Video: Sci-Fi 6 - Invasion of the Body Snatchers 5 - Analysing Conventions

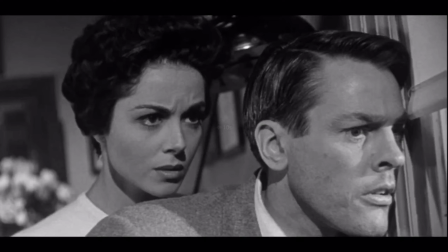And what you'll have noticed there is that although the sound was off screen there of the truck, it was still diegetic. We could hear it coming, like almost sounding like a plane actually. Listen to it again.
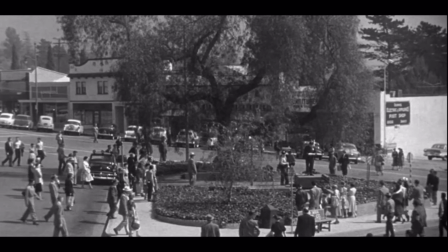You can hear it.
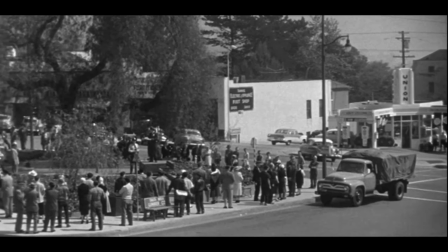And then you see it. And then the only thing moving there is the camera tracking the truck, because that is what Miles is looking at.
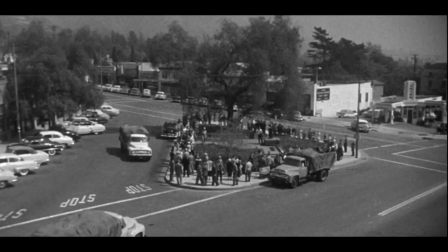We then get this cut to back to the establishing shot and see more trucks of the same kind.
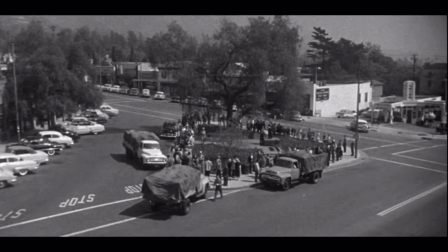And they're also in a triangle, as though they're kind of like a strong force together. Okay, so you get in the triangle of the middle section and the triangle of trucks as well.
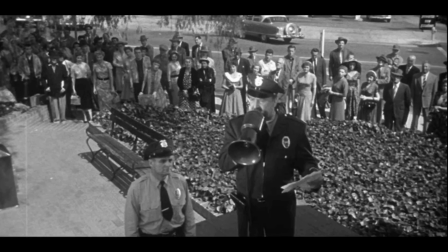And then it's slowly realising who the characters are. He's naming the characters because he knows them. He sees the pods.
If you have Crescent City families, And then there's this creepy shot here.
There's something off about this shot, and it's kind of hard to put a finger on. But we're looking down at this person.
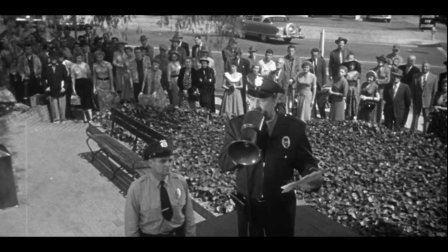We don't give him the sense of power, because the power isn't within one person. It's within the community, because these people have now been taken over all together rather than just on an individual basis.
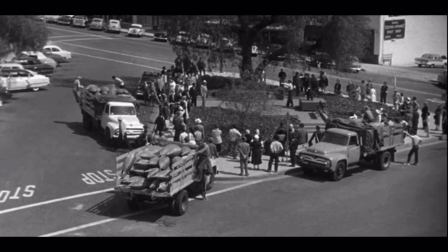Crescent City, the first truck. Giving instructions.
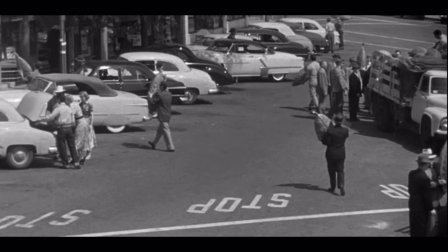Havenhurst. Valley Springs, the third truck. Valley Springs, the third truck.
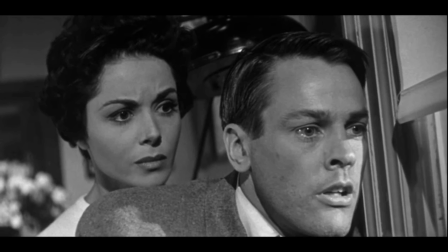We're Startown, Truck number 2. and all the towns around us. Havenhurst. It's a malignant disease spreading through the whole country. That's all for today.
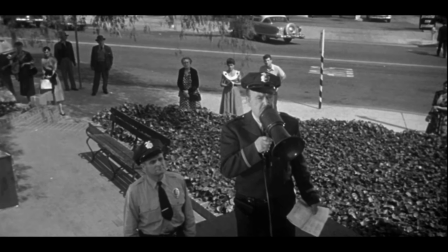have you again tomorrow.
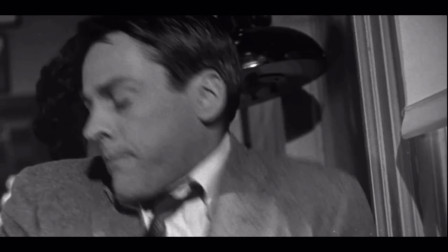And then they all disperse.
I can't wait for Jack any longer. Stay here.
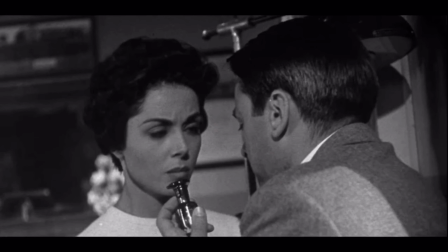This is where the camera gets quite quick now, quite frenetic and chaotic, and we also get some quite quick cuts.
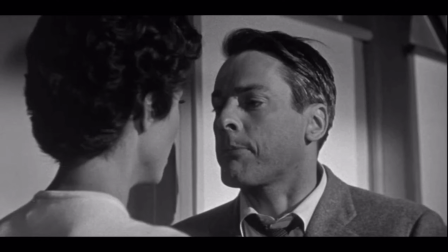Gotta stop.
Quick cut, very quick to him, like this this shot of him being aggressive right there.
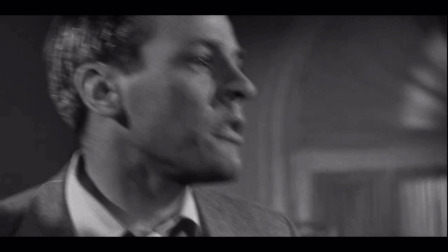Safe.
And then as it turns now, it turns into a different sort of close-up shot, giving him this sense of power,
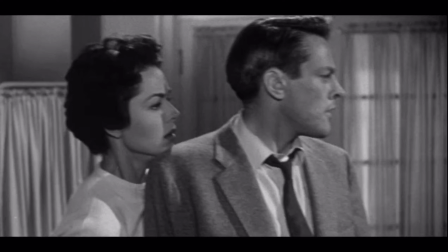looking to the right-hand side of the screen, as though looking forwards, trying to look for the next decision to be made. And then quick pan over to the door, and the burst of music, almost like a jump scare, to the handle.
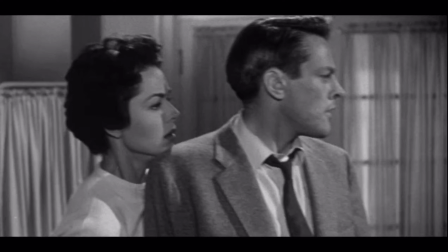The handle tries to move. Becky goes to join Miles. This woman in white, a singular of innocence, passing over towards Miles as though looking to him for assistance.
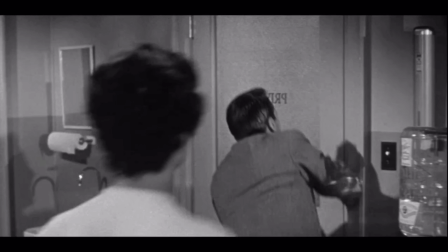Jack, thank God.
Music is hopeful, but it's got a sense of eeriness to it as well, because we know that Jack is likely to be a bad guy still, but Miles hasn't quite realised it.
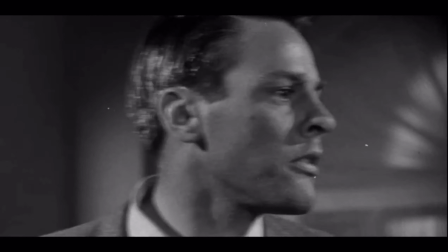Listen to that sound again.
Oh, wait, we're safe here.
Burst of music.
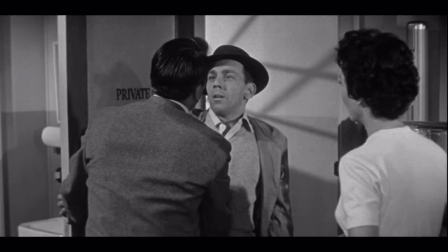Relief.
Jack, thank God. Jack, the whole town's been taken over by the...
So the music, although is a little bit more positive, there still has that eeriness to it,
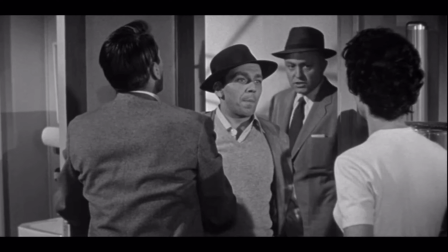because we know that something bad's about to happen, even though he hasn't. They've even left this kind of like gap behind Jack, as though something's coming behind him, which there is.
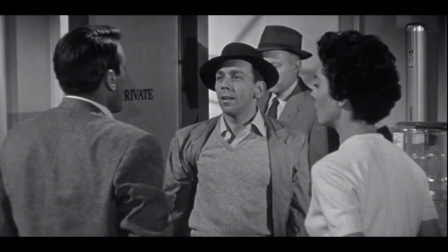There's still you and Becky. Miles, it would have been so much easier if you'd gone to sleep last night.
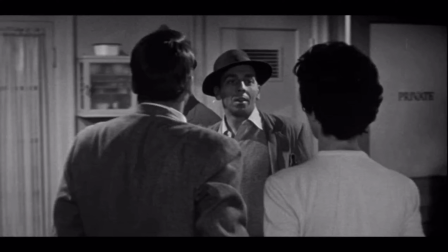And you'll notice now that they're almost like a unit moving together at the same time.
We're here to help you.
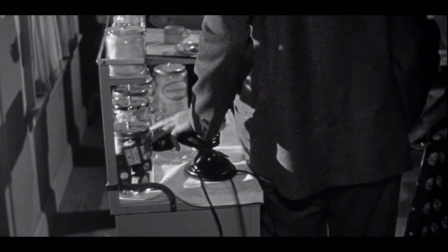Finishing each other's sentences. He takes off the handle of the phone, as almost like he's going to make a phone call, or maybe even use it as a weapon. So you get this kind of like this pan down, not pan down, crane down, looking at the phone as though what's he going to do with it.
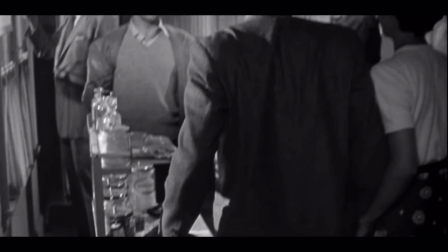You know better than that.
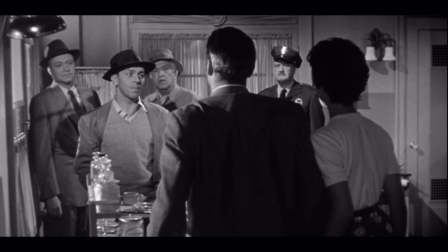And then by the time we've craned back up again and looking up again, we get the two characters, one of which was giving the speech outside, so they're now outnumbered.
Would you like to watch them grow? No, thanks.
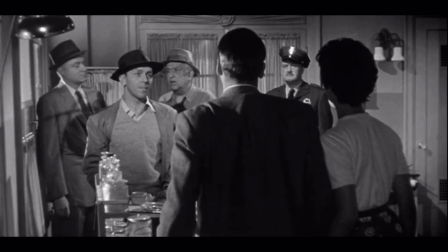You got the dark side behind Becky and Miles, giving them the sense of shadow over their existence now. The enemies are put in the light, and the heroes are put in the dark, as though they're in that danger and they can't escape.
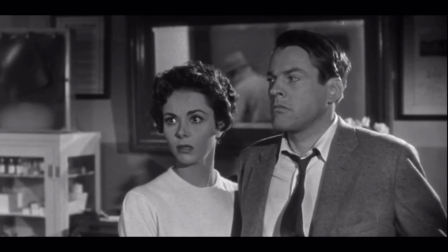We can't see their expressions really.
We're not going to hurt you. But once you understand, you'll be grateful.
Okay, we'll stop there then. So you can kind of see how all of these elements, from the music to the cinematography to the editing,
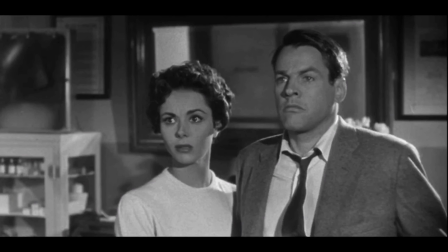and even to the sound choices with what's inside the world as well, and the costumes, you can see how this kind of builds up this tension around the typical convention of distrust of the other, and distrust of aliens that have come into their world.
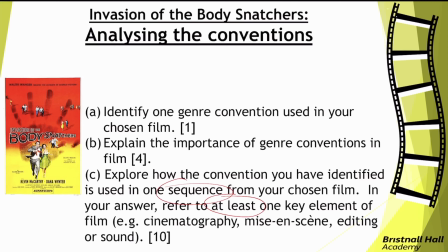Okay, so now that we've watched that clip and analysed it, I'm going to show you how to approach these key questions then.
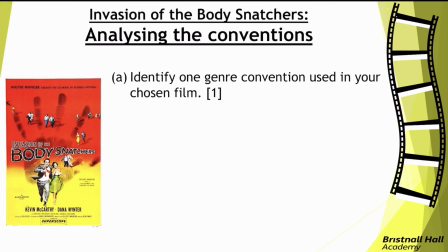Okay, so firstly, 1A, identify one genre convention used in your chosen film. Well, in the clip, you have aliens, distrust of the unknown, and secrecy. These three elements all go into sci-fi. Okay, now obviously the best one to choose here is probably aliens, okay?
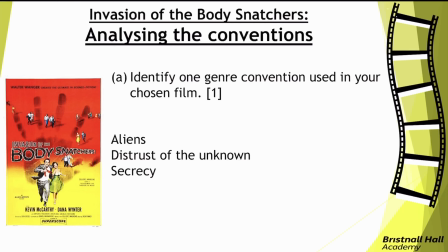But just to show you that you can still get all the marks by talking about a different one, I'm going to choose distrust of the unknown, okay? Because in sci-fi, typically, a lot of the characters don't know what's happening, therefore they don't trust what's going on, things that they don't understand, okay?
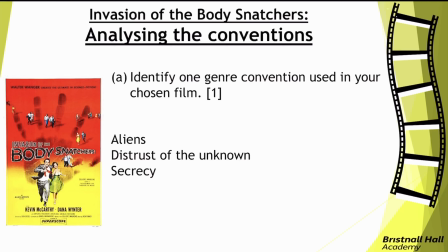So I'm going to show you how to approach 1C by analysing that in a minute. But before we do that, I'm going to give you an example response to 1B, okay? So any of those three, not all three, any of those three would have got you the 1 mark, okay?
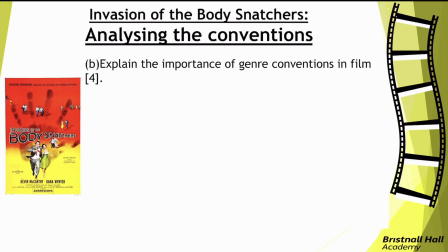So, 1B then. 4 marks. Explain the importance of genre conventions in film. Remember, conventions are things you typically expect of the genre. So in romance, you expect to have cheesy dialogue, love, romance, maybe even sex scenes.
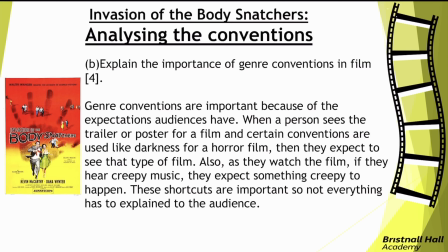However, in horror, you expect to have death, you expect to have darkness, you expect to have a villain, okay? So this is my answer then. This isn't everything, and this isn't a perfect response, but this will get you all of the marks because of certain keywords that I've included. Genre conventions are important because of the expectations audiences have.
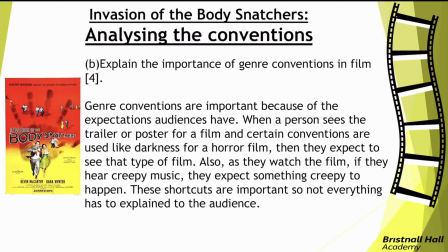When a person sees the trailer or poster for a film and certain conventions are used, like darkness for a horror film, then they expect to see that type of film. Also, as they watch the film, if they hear creepy music, they expect something creepy to happen. These shortcuts are important, so not everything has to be explained to the audience.
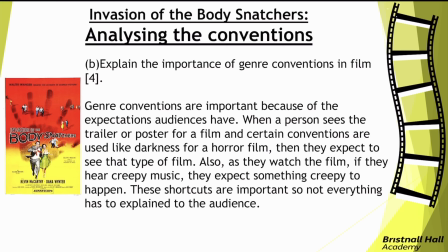So some of the phrases here that I've used in order to get these answers are expectations, obviously, using the word conventions, okay, and audiences, okay. In that first sentence, I've hit 3 notes that are really important, which are the conventions,
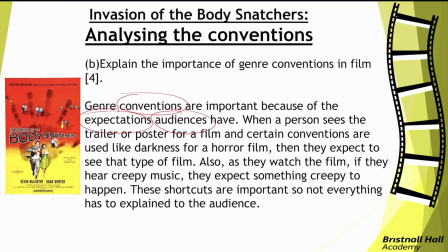because you're answering the question, which is about expectations and audiences, what you expect when you go into a film. I also mentioned trailers and posters, which isn't entirely necessary. You could just focus on the films themselves, but I did that just to show that you can reach more broadly if you want to.
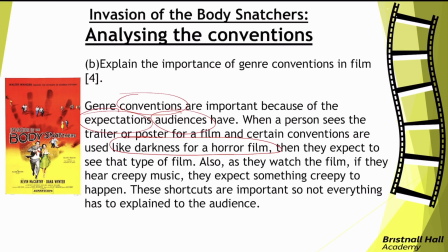I then gave an example from one that isn't connected to what we're looking at. You can use one from sci-fi if you wanted to, but I chose to show you that you can actually talk about other genres, not necessarily just Invasion of the Body Snatchers and sci-fi. I gave another example, hence the connective there.
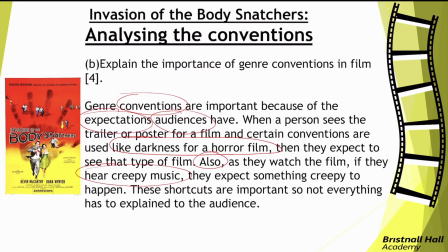Also, as they watch the film, if they hear creepy music, again, another example, they expect certain things to happen. These shortcuts, okay, that word shortcuts is really important, okay, and then I did a brief explanation of why that's important.